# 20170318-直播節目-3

And as punishment, she transformed him into a hideous beast, cast a powerful spell on the castle and all who lived there. Ashamed by his monstrous form, the beast concealed himself inside his castle with a magic mirror as his only window to the outside world. The rose she had offered was truly an enchanted rose, which would bloom until his twenty-first year. If he could learn to love another and to earn her love in return by the time the last petal fell, then the spell would be broken. If not, he would be doomed to remain a beast for all time. As the years passed, he fell into despair and lost all hope, for who could ever learn to love a beast? This is the prologue. I've watched it too many times, so that's why I know.
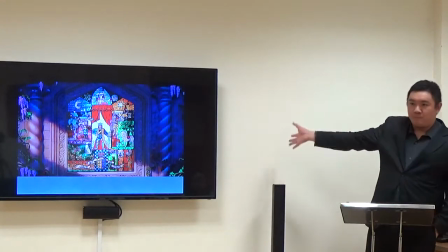(5:13)
The opening shot of the film is this beautiful castle, right,
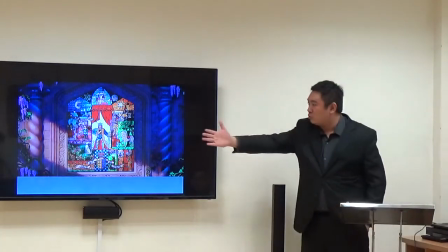(5:18)
doused in sunlight. and then we enter into the panels of the castle and we see this
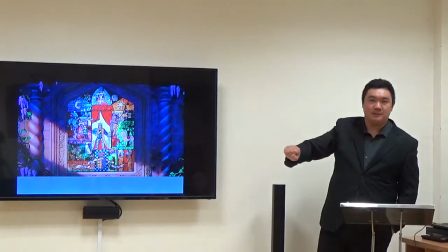(5:25)
panel of stained glass and the story is told like this
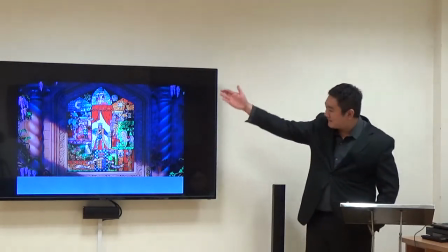(5:31)
it begins and ends with this panel of stained glass now there are two things that
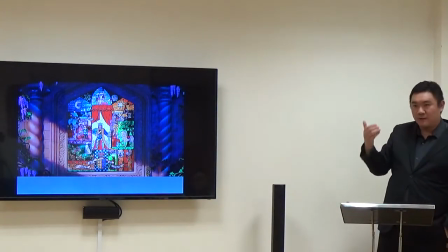(5:37)
I want to talk about regarding this the first thing is that
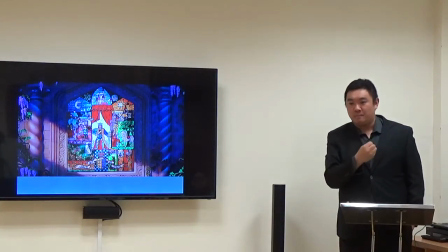(5:42)
stained glass is a feature of an important kind of architecture.
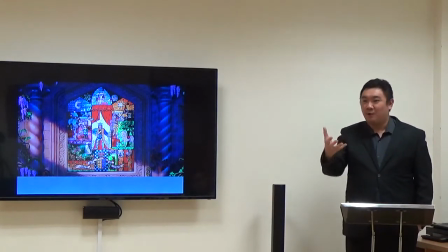(5:48)
Can anyone tell us, anyone here or at home if you're watching,
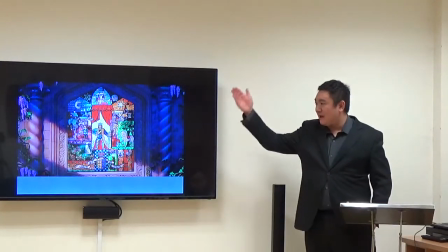(5:54)
any idea about why stained glass is important? Where do we see stained glass?
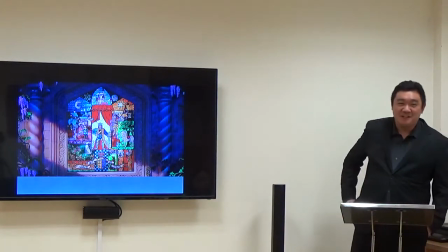(5:59)
Do we see it at 7-Eleven? Is there stained glass at 7-Eleven or at school?
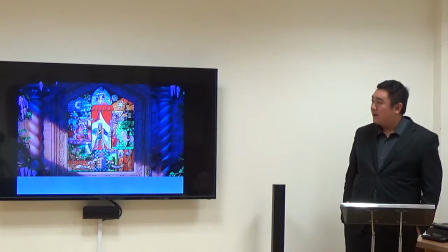(6:06)
I don't believe so, yes. Stained glass is expensive, right,
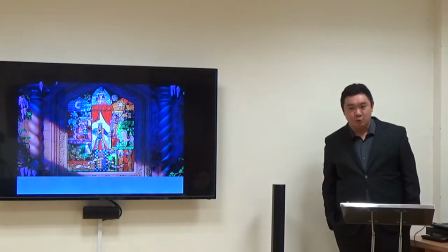(6:12)
and it is precious and And therefore it is used, where do the most resources go in Taiwan?
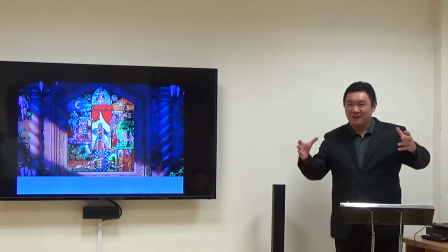(6:19)
What are the best buildings in old times? Not 101, but where does the money go if you want to build a great building?
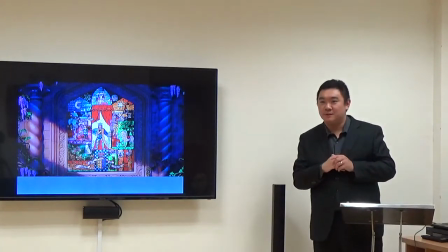(6:29)
I think you will find that the answer is they go to temples. People love building religious architecture.
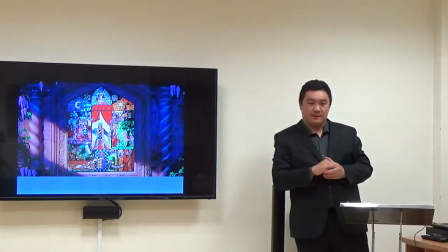(6:38)
It's where people come together. And so stained glass, if you see this, this imagery, and this also is in other films,
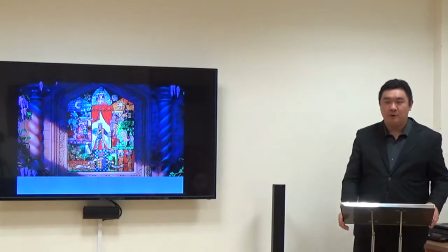(6:47)
it is in a cathedral or a castle or a church most of the time.
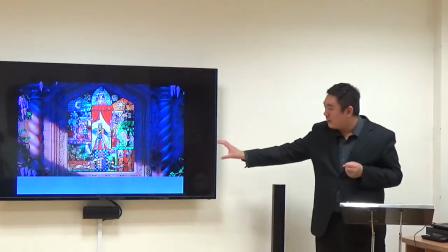(6:55)
Gothic style, this is the term I'm looking for, a Gothic style architecture.
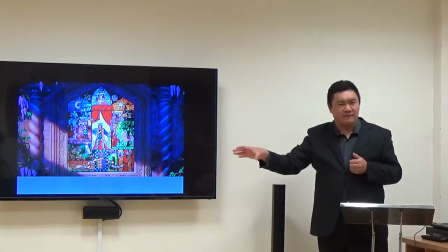(7:01)
One of the features is a stained glass window, and it's very beautiful. If you go to your time when there are some stained glass windows,
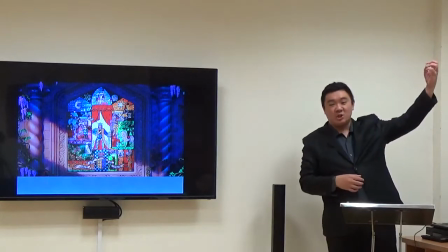(7:09)
you enter into space and the light shines in from outside and it illuminates the window.
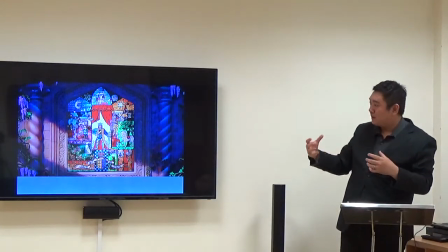(7:17)
So it doesn't require artificial lighting. And some of these glass windows, they can stay lighted.
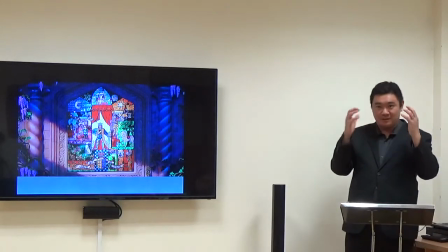(7:26)
They absorb light during the day. So at night you can still see them giving off this light.
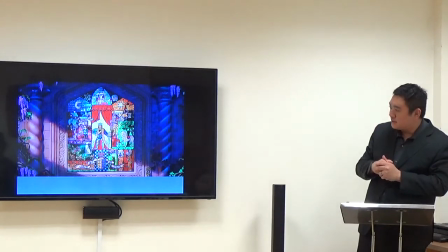(7:32)
And this tells us that we are in a
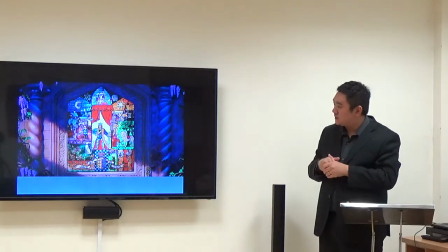(7:37)
story time that is not modern,
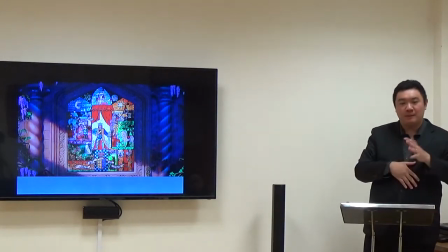(7:42)
not modern. This tells us that we are probably post-Renaissance in the Baroque period.
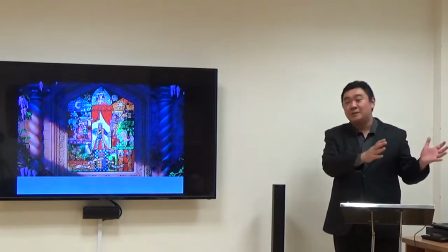(7:49)
So we're all clear, right?文藝復興後,達洛克時期,可能還沒有啟蒙.
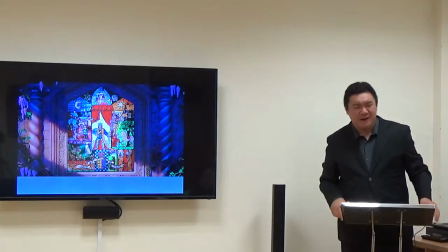(7:58)
Not yet.